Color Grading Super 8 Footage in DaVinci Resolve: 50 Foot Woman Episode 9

Maybe that's something that we can get to in another video. But for now, I'll just say that I am looking at those as I'm adjusting my image.
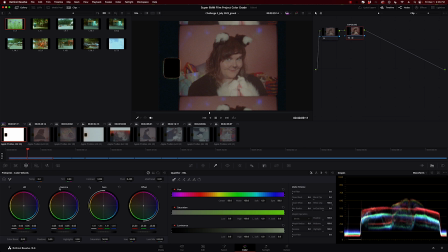So this is pretty bright and fun. So I think we want to keep it bright and fun. We don't want to make it too moody. So I'm not going to make those midtones too dark because you know, we're not doing a film noir. We're doing a silly cat video, so I am going to keep it pretty light.
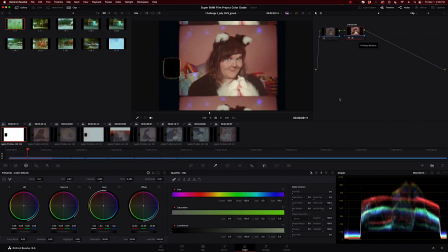And once I feel like I'm pretty happy with exposure, of course we can sort of turn that on and off to kind of see where we started and how far we've come. And so I'm just going to keep moving. I might come back to this exposure and continue to adjust this, but for now we'll just keep going.
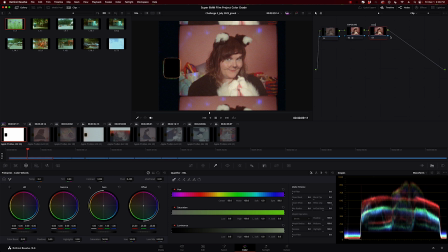I'm probably going to go ahead and adjust the contrast while we're here. And contrast is something that is related to adjusting the exposure. And so with contrast, we're looking at how far apart are the highlights and the shadows. It kind of stretches those apart.
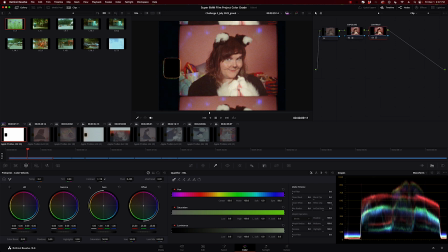So I don't want to make it too contrasty because again, we're not trying to make it moody, but it is adding a little bit of definition and detail here. Maybe you can hear my children yelling. You know, it's Friday. There's big emotions. I can see in the scopes that we've got a lot of red in there.
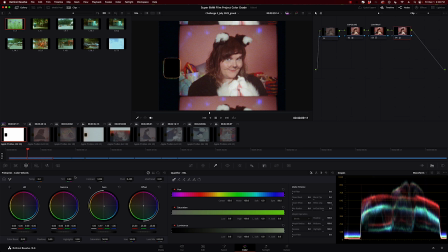I don't know that that is a color cast so much as we're seeing a lot of red like already in the set. But if I were to pearl back on the red, for example, we can see not too much because we don't want to make it cold. I do like that kind of warm, fun look. And label your nodes, folks.
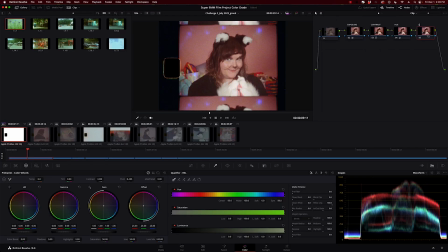And then we'll just add one for saturation. And this is a fun, sort of a fun, like goofy, silly, fun video. So I'm gonna add a bit of saturation here. Ooh, not quite that much. Ooh.
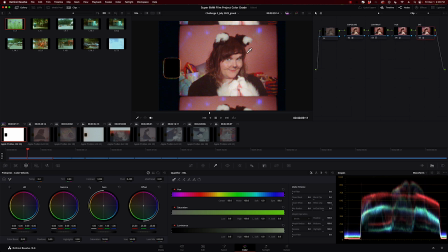And now that we've done that, maybe we want to pull a little bit out of the midtones because she's getting a little pink. And for that, maybe we'll just pull her face. Just a little color there. A little bit of that saturation. Maybe just pull a little bit of the red out. Let's see. Yeah, I think that's nice.
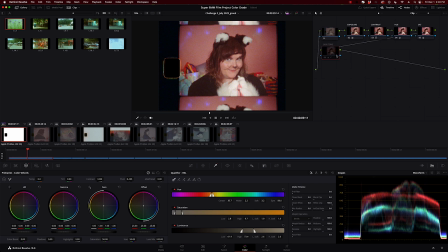It really helps to turn it on and off to see what you've done. Yeah, because we want all the fun color in the background, but we don't want the person to look too unnaturally red.
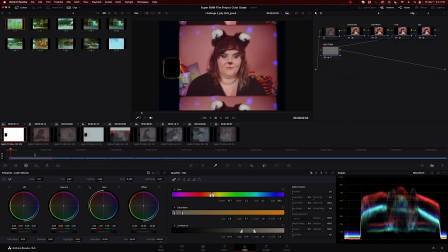But I think that's looking pretty good, and maybe we want to watch it up to speed. So as we're doing this, we are seeing a little bit of that noise from the 500T come out, but that's to be expected. Sorry, grain, I should say grain. Noise is really more of like a video thing, but the grain you're seeing a little, because 500T is a high-speed film, is higher, it has a lot more grain.
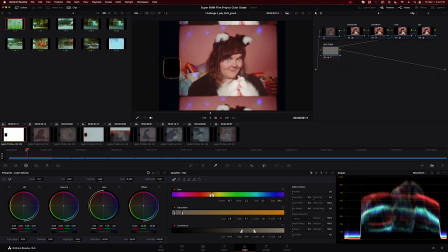And as we're doing the color correction, we're bringing things out and we're seeing a little bit more detail in the image. Naturally, we're gonna see more of the grain. So that's a little insight into my process for color grading this 500T Super 8 footage. And so now I'm gonna show you some comparisons between some of the original raw footage and the color graded version.